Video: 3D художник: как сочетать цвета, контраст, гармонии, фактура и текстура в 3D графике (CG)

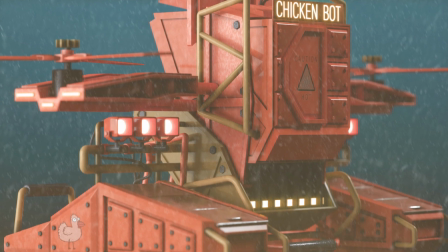[8:16]
Контраст теплых и холодных цветов. Это когда мы противопоставляем теплые цвета, например, красные, оранжевые с холодными, синие, фиолетовые, ну и так далее. Следующий контраст это симультанный. Это когда один и тот же цвет может выглядеть совершенно по-разному в зависимости от того, на каком фоне он представлен. Воздействие окружающих цветов способно очень сильно изменить наше восприятие определенного цвета.
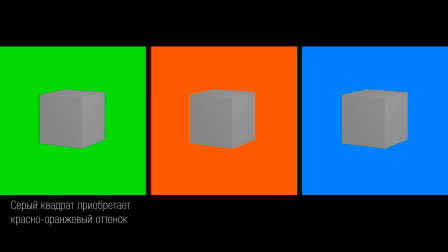[8:39]
Возникает такая некоторая иллюзия изменения цвета. На этом примере мы можем видеть, что квадратик одного цвета, но на разном фоне он воспринимается по-разному. Следующий контраст — это контраст по площади цветовых пятен. Это соотношение одного цвета или нескольких цветов к другим цветам.
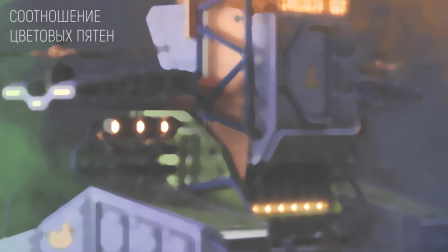[8:55]
И, разумеется, в работе мы используем различное соотношение цветов. У нас есть что-то главное, что-то второстепенное, какие-то акценты. Нюанс это наоборот еле уловимые различия. Например, мы можем использовать цвета, которые находятся очень близко на цветовом круге.
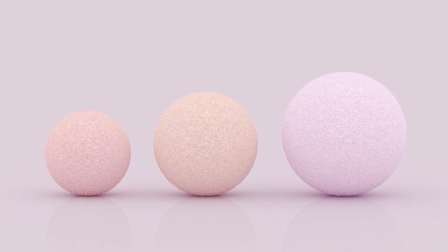[9:12]
Также, когда мы не используем каких-то открытых насыщенных цветов, и картинка выглядит более мягкой, нежной, равномерной. То же касается и светлоты, когда мы в работе не используем слишком темные или слишком светлые контрасты. То же самое с нюансом теплых и холодных цветов, где разница еле уловима. А сейчас я хочу поговорить о некоторых интересных свойствах цвета. Есть такое страшное название – иррадиация.
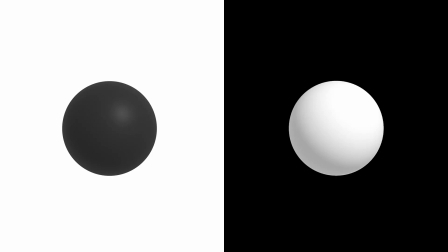[9:36]
Белый цвет способен зрительно увеличивать размеры объектов. Это такое явление, когда белые объекты на темном фоне будут казаться нам больше.
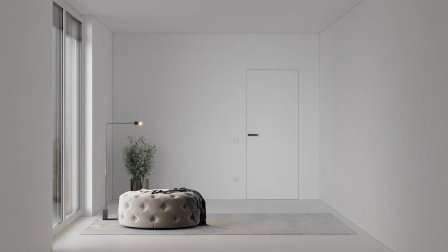[9:43]
Также, если мы посмотрим пример с интерьером, то мы увидим, что белый цвет визуально расширяет пространство.
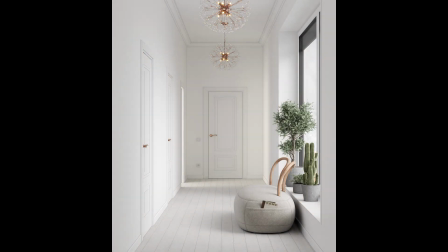[9:49]
Темный цвет, наоборот, очень уменьшает комнату. Возникает некоторое давящее ощущение, словно ты в коробке или в пещере. Еще есть такое понятие, как одновременный контраст. Это когда один цвет на белом или на черном фоне будет казаться нам темнее или светлее. еще существует такой интересный эффект как пограничный световой контраст этот контраст возникает при соприкосновении различных по светлоте поверхности на границе этих поверхностей светлый цвет будет еще
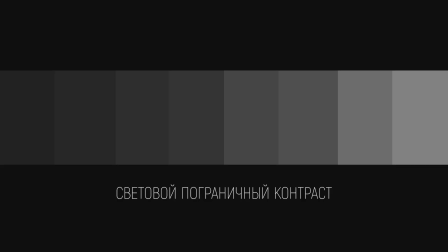[10:15]
светлее а темный еще темнее если мы посмотрим на градиенту нам будет казаться что каждая полоска выгнутая это явление еще называют полосы маха это такая оптическая иллюзия названная в честь эрнста маха еще одно важное свойство цвета это отдаляться или приближаться Так вот, все теплые цвета способны приближать, а все холодные наоборот отдалять.
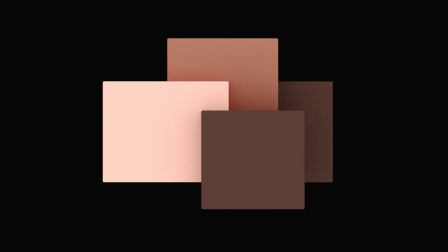[10:36]
Это явление еще называют движение цвета. В рамках же одного цвета все светлые тона будут выступать, а все темные наоборот отдалятся.
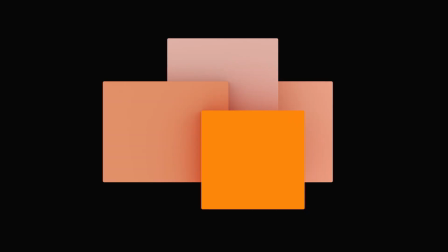[10:43]
То же самое и с насыщенностью. Все насыщенные цвета будут визуально приближаться, а все ненасыщенные уходить на второй план.
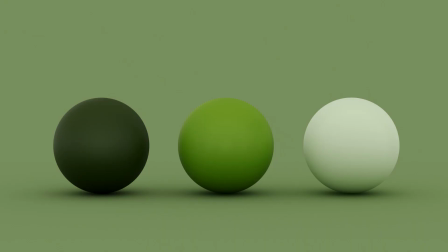[10:50]
Также стоит дополнить, что все темные и насыщенные цвета всегда кажутся тяжелее, а все светлые и менее насыщенные более легкими и воздушными. поскольку мы работаем в 3d графике то при выборе цветовых сочетаний навсегда нужно помнить про такие важные вещи как фактура и текстура от них зависит то как цвета будут переотражаться и меняться текстуры это непосредственно сам рисунок который мы можем применять на поверхности это может быть рисунок дерева камня или же просто цвет а фактура
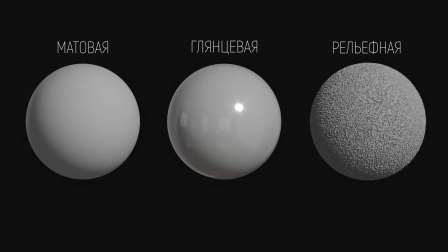[11:19]
это рельефность поверхности она может быть глянцевая матовая или же иметь какой-то рельеф глянцевые поверхности имеют высокую степень блеска и отражают свет в зеркальном направлении.
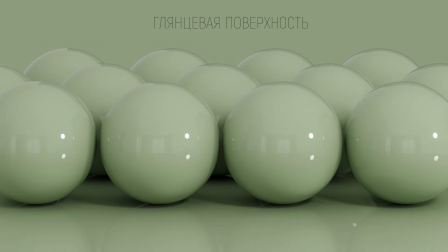[11:29]
Объект будет выглядеть более контрастным, мы будем видеть явные переходы от бликов до затенения. Матовые поверхности имеют низкую степень блеска и отражают во все стороны. Переотражения на объектах будут более светлые, более активные.
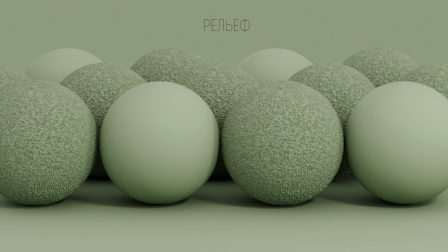[11:43]
Что касается рельефа, если мы добавим рельефную поверхность, то цвет станет более глубоким и немного затемнится. Ну а на этом у меня все, всем пока!